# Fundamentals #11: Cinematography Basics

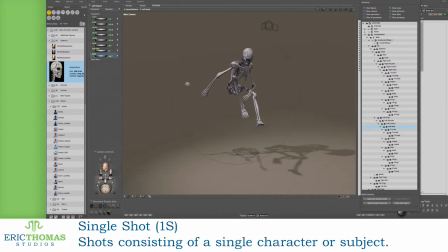Anytime you've got one character or a subject in the frame, you're getting a single shot, or 1S. Add another subject, and it's now a 2-shot, or 2S, because 2 characters or subjects are in the scene.
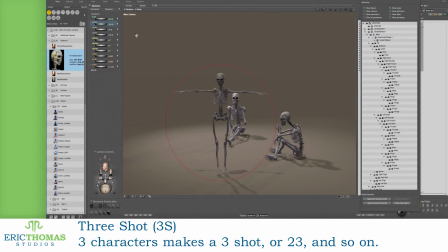3 subjects is a 3-shot or 3S, and so on.
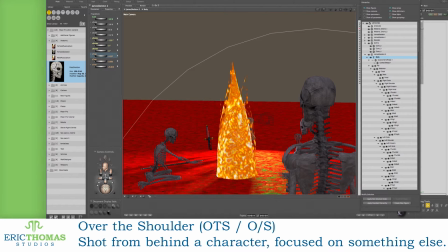There's also the over-the-shoulder shot, which is a shot framed over a character's shoulder with their head and shoulder visible, but the shot will be focused on another character or subject. So now, let's go into your camera.
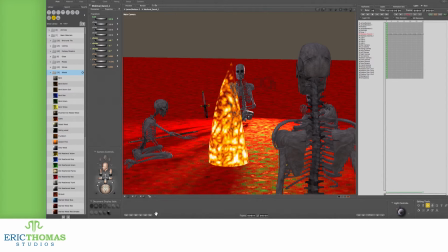Whether it's an actual camera or just the virtual camera inside your animation program, this is going to be important. Depending on how you position your camera, you can affect how the entire scene comes across to your audience. This includes how the camera body is positioned and how the lens is angled. We'll start by talking about some different angles.
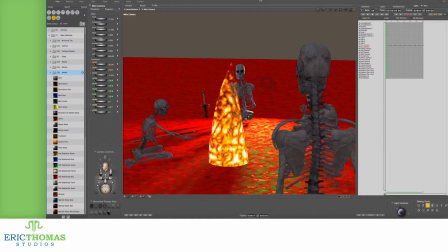Positioning the camera so it's looking down, up, or straight at the subject will also have different psychology to it.
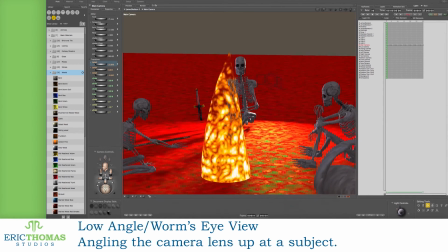For example, pointing your lens up at a subject while the camera itself is lower will tilt the subject and make them appear taller.
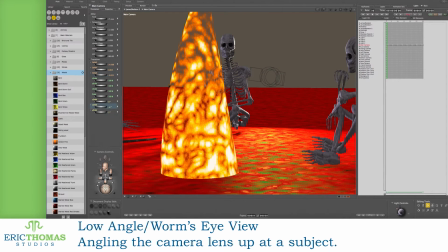This low angle, also known as a worm's eye view, suggests that the subject you're focusing on is superior or stronger.
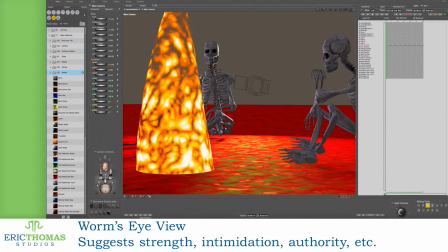This can make your hero look like a badass or your villain seem like they're terrifying.
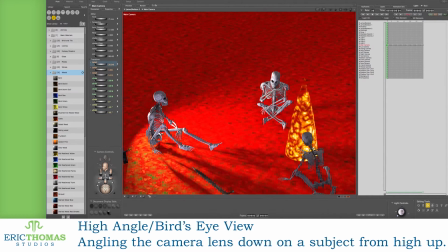Opposite of that is shooting with the camera high up while the lens is tilted down on the subject, called a high angle or bird's eye view.
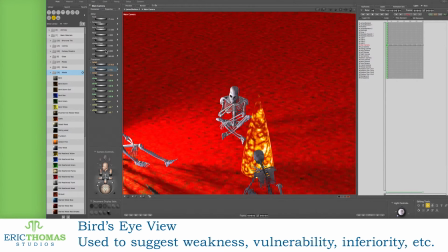This will make your character seem small and inferior.
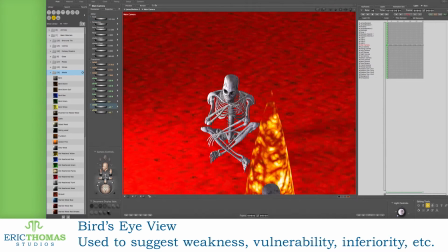This can be shown while a character is getting picked on to show them being weak, or to make a character seem vulnerable.
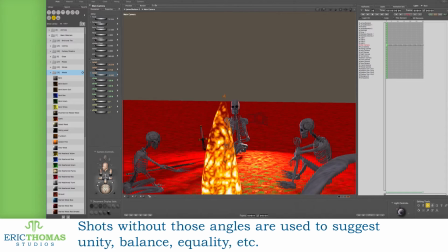Meanwhile, if you want to give your characters the same status, give them a level, flat shot that doesn't have either of those angles I mentioned earlier.
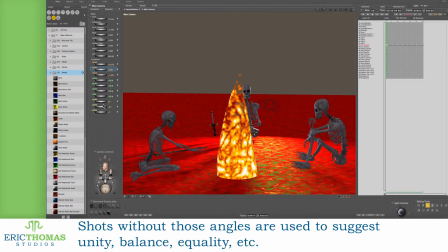And as I said, not only the angle, but the actual position of the camera plays a part too. How close it is to the subject, or those shot types I mentioned previously, will have some impact, and so will the way a character or characters appear in the frame.
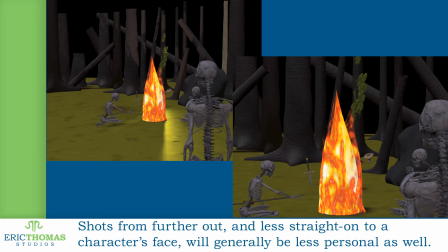For instance, if you get your character in a wide shot, it's likely to feel less personal to your audience than if you were to go with an extreme close-up. Even how you move the camera will change the impact on your audience. First of these movements is the pan.
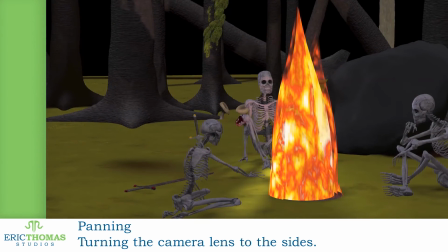Panning left or right is turning the camera to the left and or right so the lens moves across a scene.
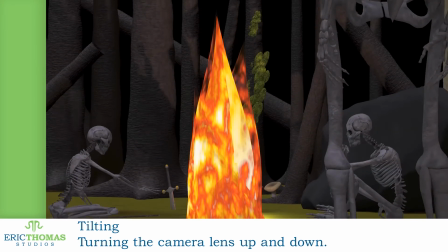If you instead turn the camera so its lens moves up or down, that's called tilting up or down.
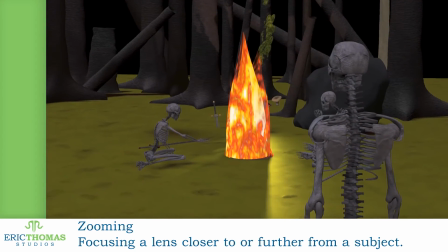If you change the focal length on a camera lens so a subject looks closer or further away without moving the camera's body, you're zooming in or out.
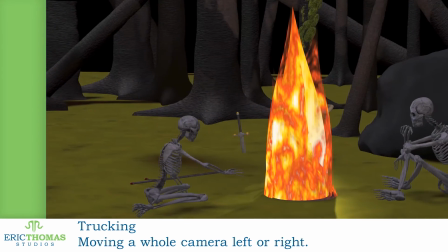However, if you physically move the camera left or right, you're doing what's called trucking left or right.
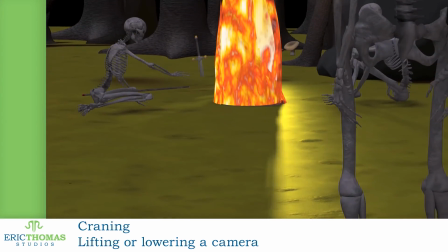Actually lifting the camera or lowering it physically would be craning it up or down.
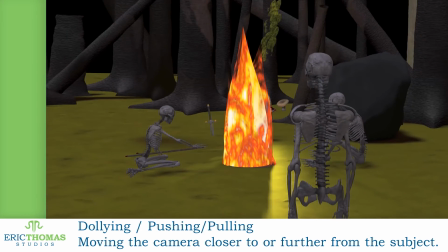And lastly, if you move the camera forward so it's closer to the subject, or backward so the subject's further out, it's called dollying in or out, or pushing and pulling.
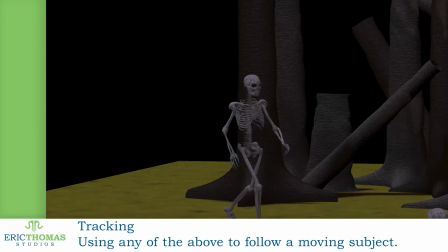There's also a movement known as tracking, which in this specific context means that you move the camera and or the lens to follow a moving subject.
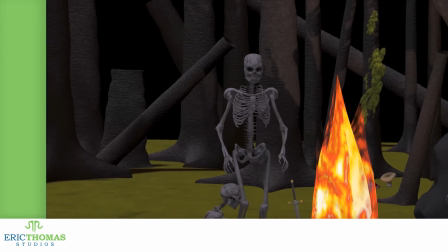This will, as with photography, blur the background while keeping the subject in focus as it moves.
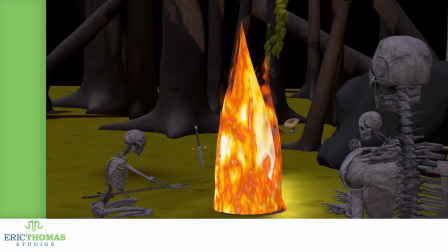And on that segue, focus is how sharp or blurred characters and objects are in your scene.
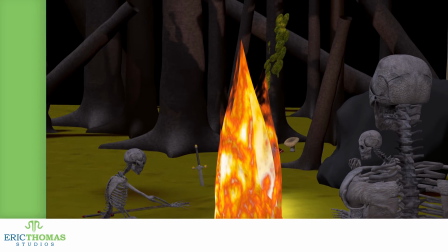Depending on your settings and lens, you can shoot your footage so everything is in sharp focus, known as deep depth of field, or DOF.
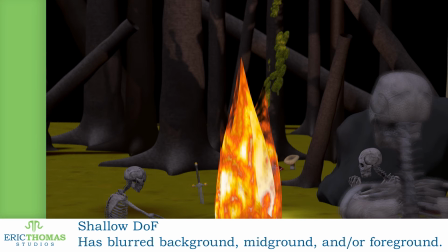You can also change things up so your background or foreground are blurred with the opposite in sharp focus, known as shallow DOF or depth of field. As a side note, if you turn the focus ring on the lens or change up the focus distance on a camera in an animation program, you'll shift what you're focusing on, known as focusing in or out.
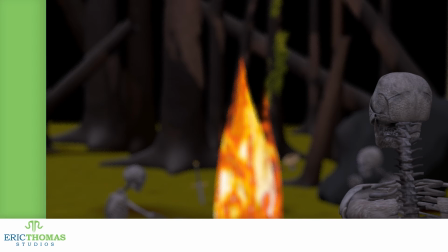This will change which things in a scene are sharp and which are blurred, or in video terms, which things are more important for the audience. And I'm actually going to be going over that in next week's tutorial. But before then, if you start zoomed in on a shot and pull the focus away so you reveal more of the subject,
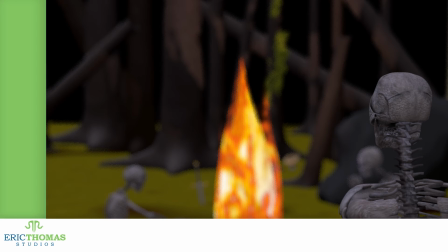either by changing the lens zoom or by moving the camera, this is called a pullback shot.
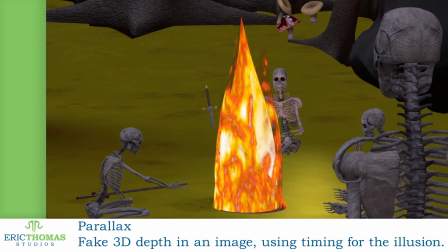The last camera movement term I'll go over for this video is known as parallax. Parallax is an effect that lets you fake 3D depth in your animations.
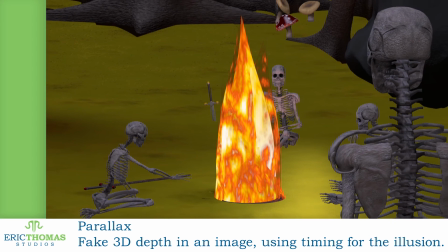Boiled down, all parallax is having your background move slower than your foreground when you're moving the camera.
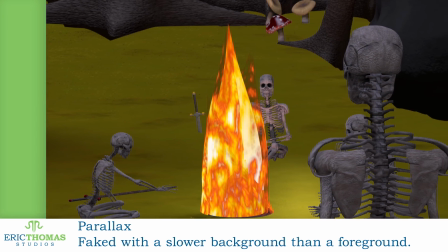So say you're trucking across a crowd.